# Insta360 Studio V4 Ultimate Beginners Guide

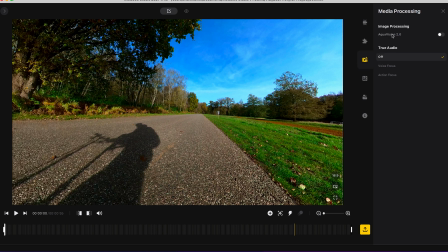(3:38)
In media processing if you shot footage underwater then you can turn on aqua vision 2.0 if you're talking to the camera or doing action then you can try to improve the audio quality by selecting voice focus or action focus
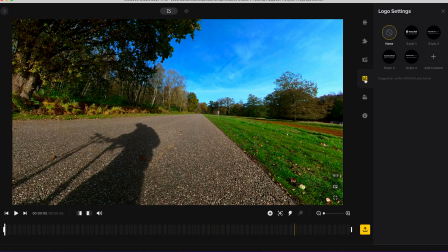(3:54)
in logo setting you can try add your own logo in the nadir of your 360 video project management is a pretty cool feature say you want to make another edit of this same
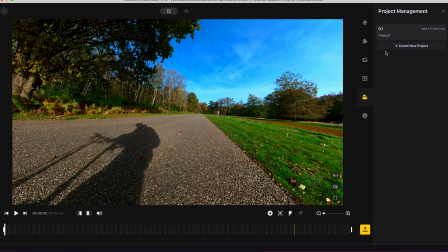(4:08)
footage you can now make a new project and have multiple edits of this same footage so you don't lose your previous edits. And finally file properties will show you information about your video file. Now let's reframe some 360 videos.
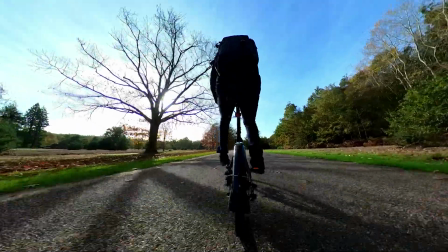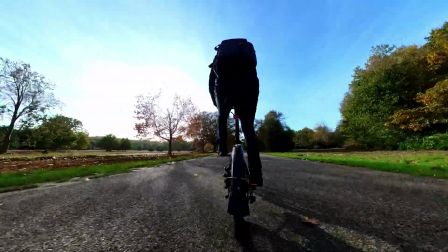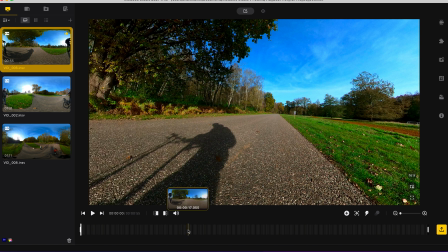(4:36)
So to edit this first shot I'm going to select where I want my shot to begin and mark this as the start of my video.
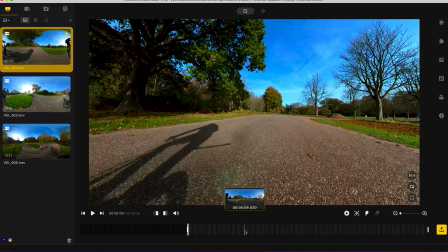(4:45)
The next thing you need to do is select the duration of your shot so I'm going to make it 10 seconds long so I'll click at the 10 second mark
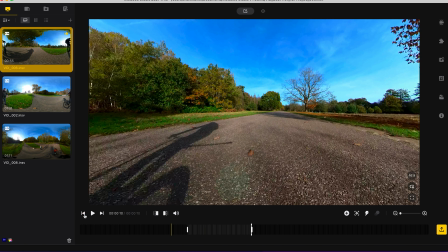(4:53)
and mark this as the end of my shot then I'll go to the beginning of my shot add a keyframe so now I
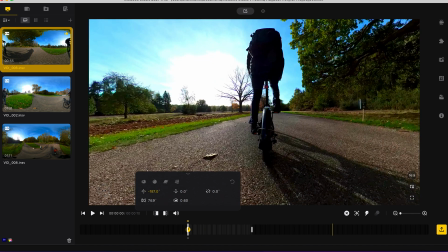(5:02)
can choose how the beginning of my shot will look I'm going to pan to look towards myself at the beginning of this shot I want to reveal
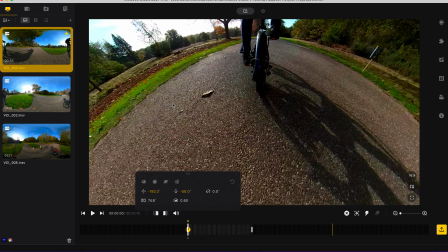(5:10)
myself cycling so I'm going to tilt down towards the road but want to get rid of this fisheye distortion so i'm going to reduce the distortion
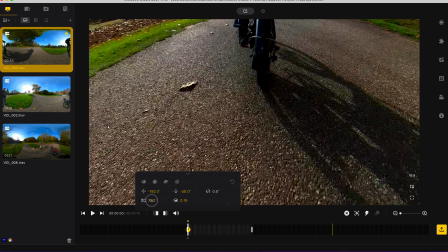(5:19)
to 0.2 i will increase the field of view which is also the same as zooming out
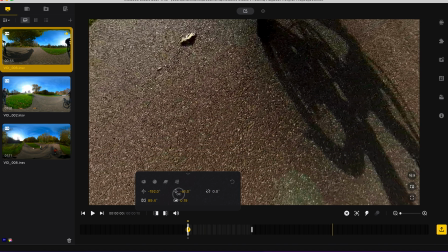(5:30)
and i'm going to tilt down 90 degrees towards the road if
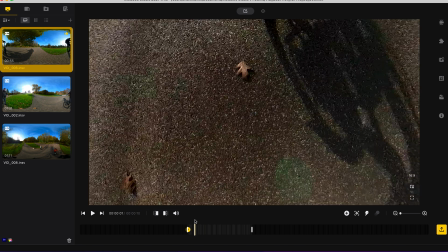(5:37)
you make a mistake you can click the undo button over here. I'm going to move forward around two seconds,
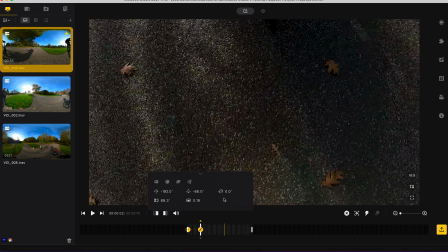(5:44)
add a keyframe and tilt up to reveal myself.
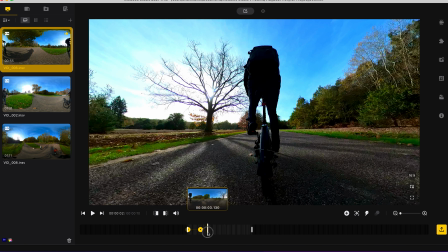(5:52)
For the next second I want to hold this view so the audience can see I am cycling, so I'll add a keyframe and not make any changes.
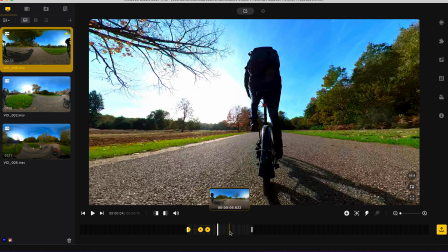(6:02)
Then over the next four seconds, so at the seventh second I want to add a barrel
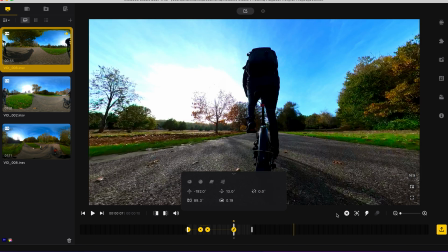(6:09)
roll so add a keyframe i will click roll and change this value to 360 and this will add one rotation and then at the end of my video i'm going to add another keyframe
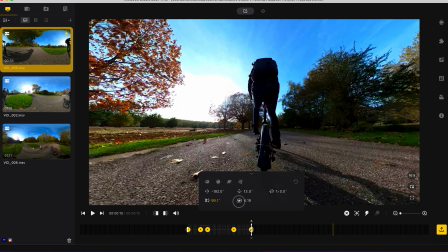(6:27)
and change the field of view to 100 so i'm just zooming out a little bit and this will just
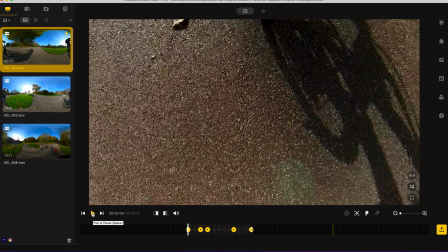(6:35)
keep the camera movement dynamic. So if I play back this shot, you now have a reveal shot, holds for a second,
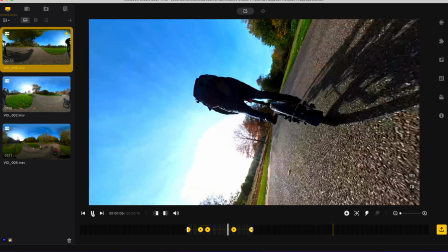(6:44)
then a four second barrel roll and then a slow zoom out.
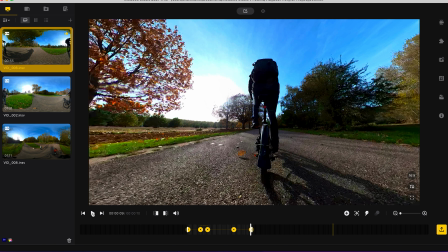(6:50)
Now I'm going to add this shot to the export queue. So to do this click export.
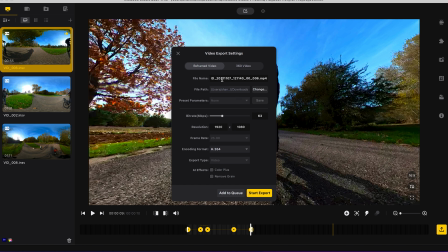(6:57)
Under reframed video, choose a file name, choose where you want to save the file to. I'm going to change the resolution to 4k so I'll type in 3840 and it automatically populates 2160.
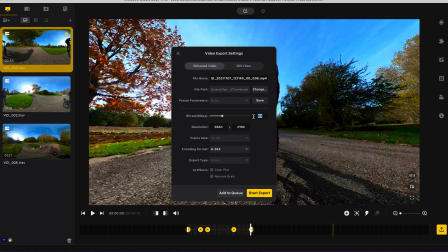(7:13)
For high quality video I'm going to change the bitrate to 100 megabits per second. Since I shot this in H.265 I'm going to change the encoding format to H.265. If you have grain in your video then you can click remove grain.
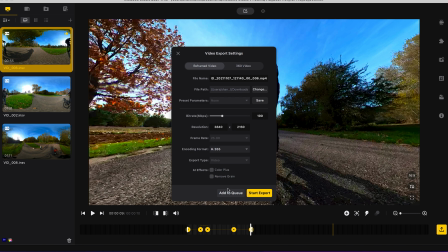(7:31)
In this shot I don't have any grain so I'll leave it off and I'm going to add this shot to the queue so I don't have to export this video right now. I'm going to edit the other two shots, add it to the queue and then export all the shots when I finish editing.